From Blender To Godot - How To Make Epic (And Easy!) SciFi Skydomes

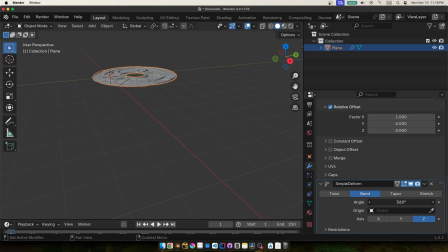But anyways, I use these settings to wrap the strip into a disk shape.
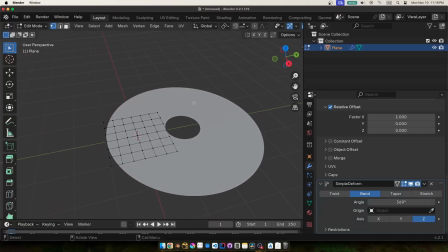And now the cool thing about using this modifier stack is that I can go back and edit the original piece of geometry,
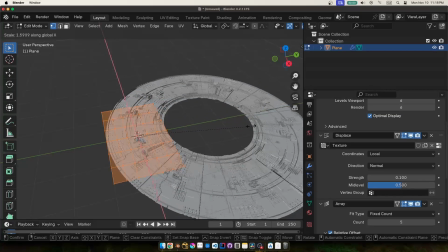you know just this flat plane, and I can get completely different results as it works its way through the modifier stack.
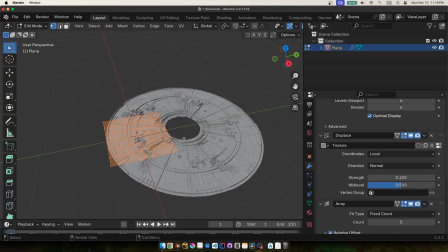So I can scale this piece of geometry around to get like a thicker disk or I can move individual edges around to get separations
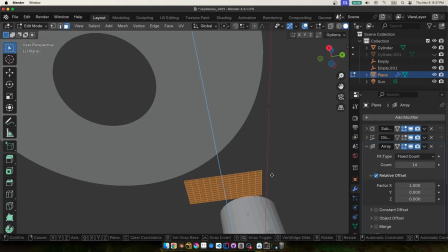between the different sections and I just played around with this till I found something that looked cool to me so I gave it a bit of thickness and then
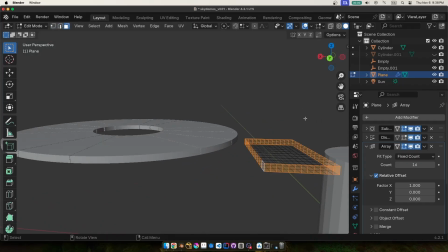on the edges I kind of extruded it inwards so that kind of insets itself and then the bottom part I scaled in a bit so we have like a smaller section on the bottom and then it gets wider up on the top.
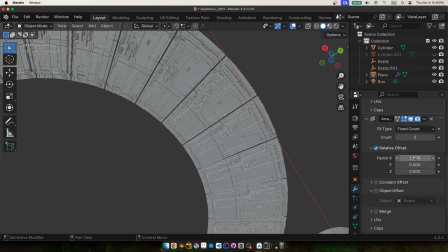And then when I was happy with that, I added a second array to give it a sort of larger outer ring.
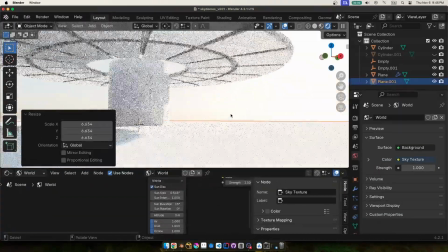And that's the upper plate mostly done. So I quickly added a sky here just to get a feel for how it might look in the end, but I'll get back to that later.
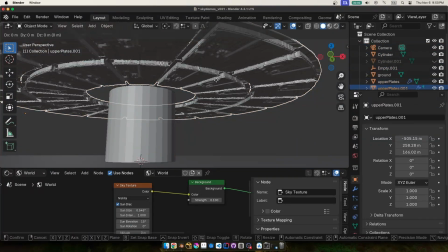Just to stay on the topic of modeling, next I started work on the central pillar.
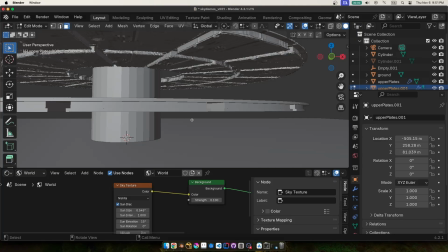And I'm actually just using the exact same model, keeping most of the modifier stack except you'll see in a sec i delete one of the arrays and here i'm
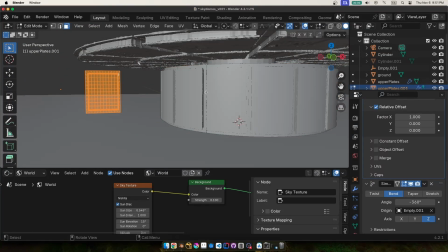just rotating that plane 90 degrees so that it stands upright and that's the base of our pillar done i added another array here with
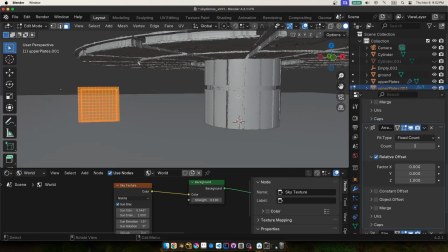a fixed count of three and a relative offset on the z-axis of one to give three different sections to
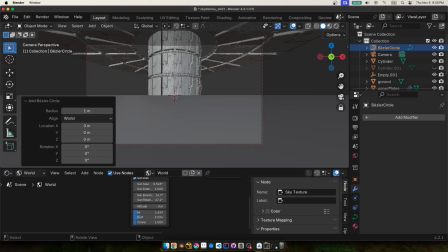the pillar but to give a little more complexity to our model i added some curved circles and positioned them around the pillar.
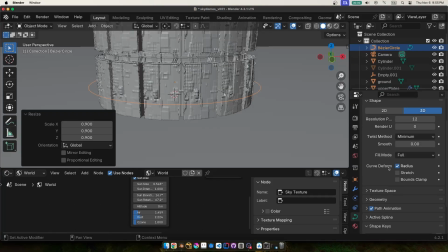If you go into the curves properties down under geometry, you can extrude the curves out a bit to give them a bit of thickness.
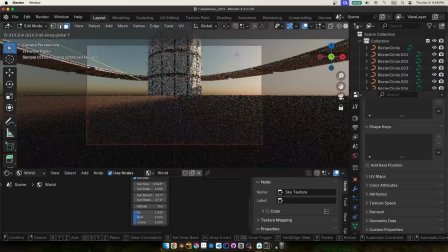And I wanted to make this look kind of like scaffolding almost,
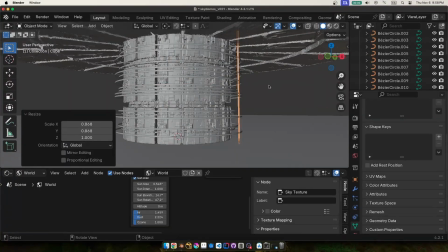so I made some cubes and stretched them way out all the way up to the top and just positioned them around using another array.
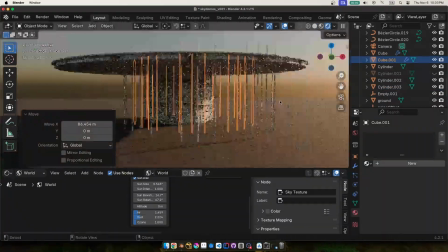I added some other shorter duplicates of these poles up at the top by
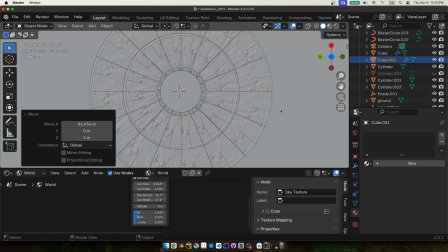the plates just to give some random details that like stick out of the bottom and top a bit.
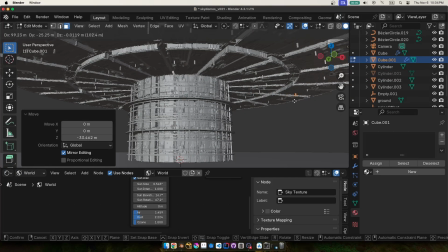This just helps a little to break up the repetition of that single texture that I'm using around the entire model.
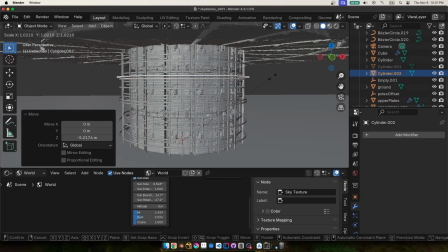And then I placed two really thin but wide cylinders around the pillar to give it a couple platforms.
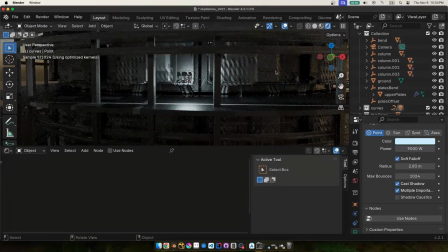And then I added some lights to duplicate around that middle section which is another good way to break up the repetition I think.
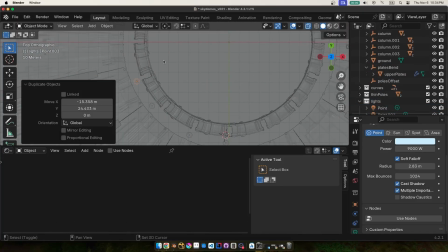You don't only need to use geometry to add detail to your object, you can also use lighting.
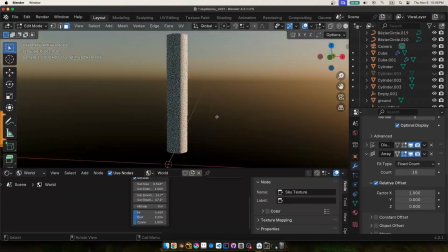Then for the smaller pillars, it's kind of more of the same, just playing with the array size and the thickness,
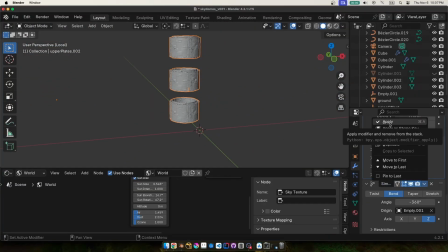and I gave it like an inner thinner pillar with some thicker sleeves around the outside.
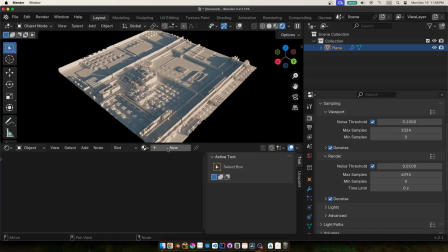For the material, it was really, really simple. Most of the detail is already kind of taken care of by that displacement,
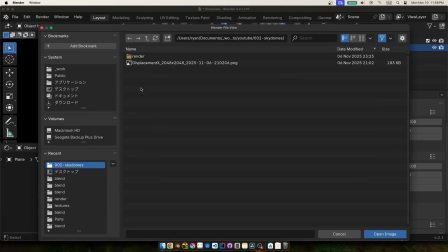but using the exact same texture, we can add some variation to the color and the roughness,
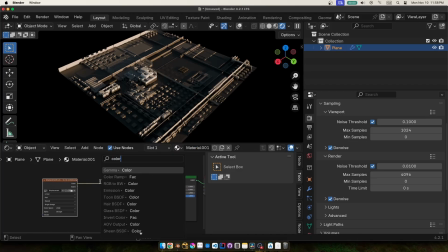smoothness of the object that line up with those displaced details. So I just plugged the texture straight into the base color.
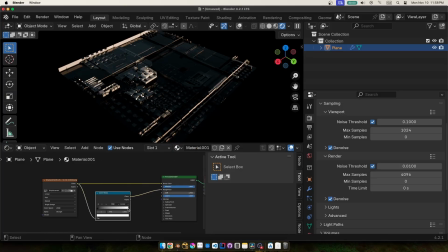I set metalness to one, and then using that same texture plugged into a color ramp, I just played around with how rough the reflections are.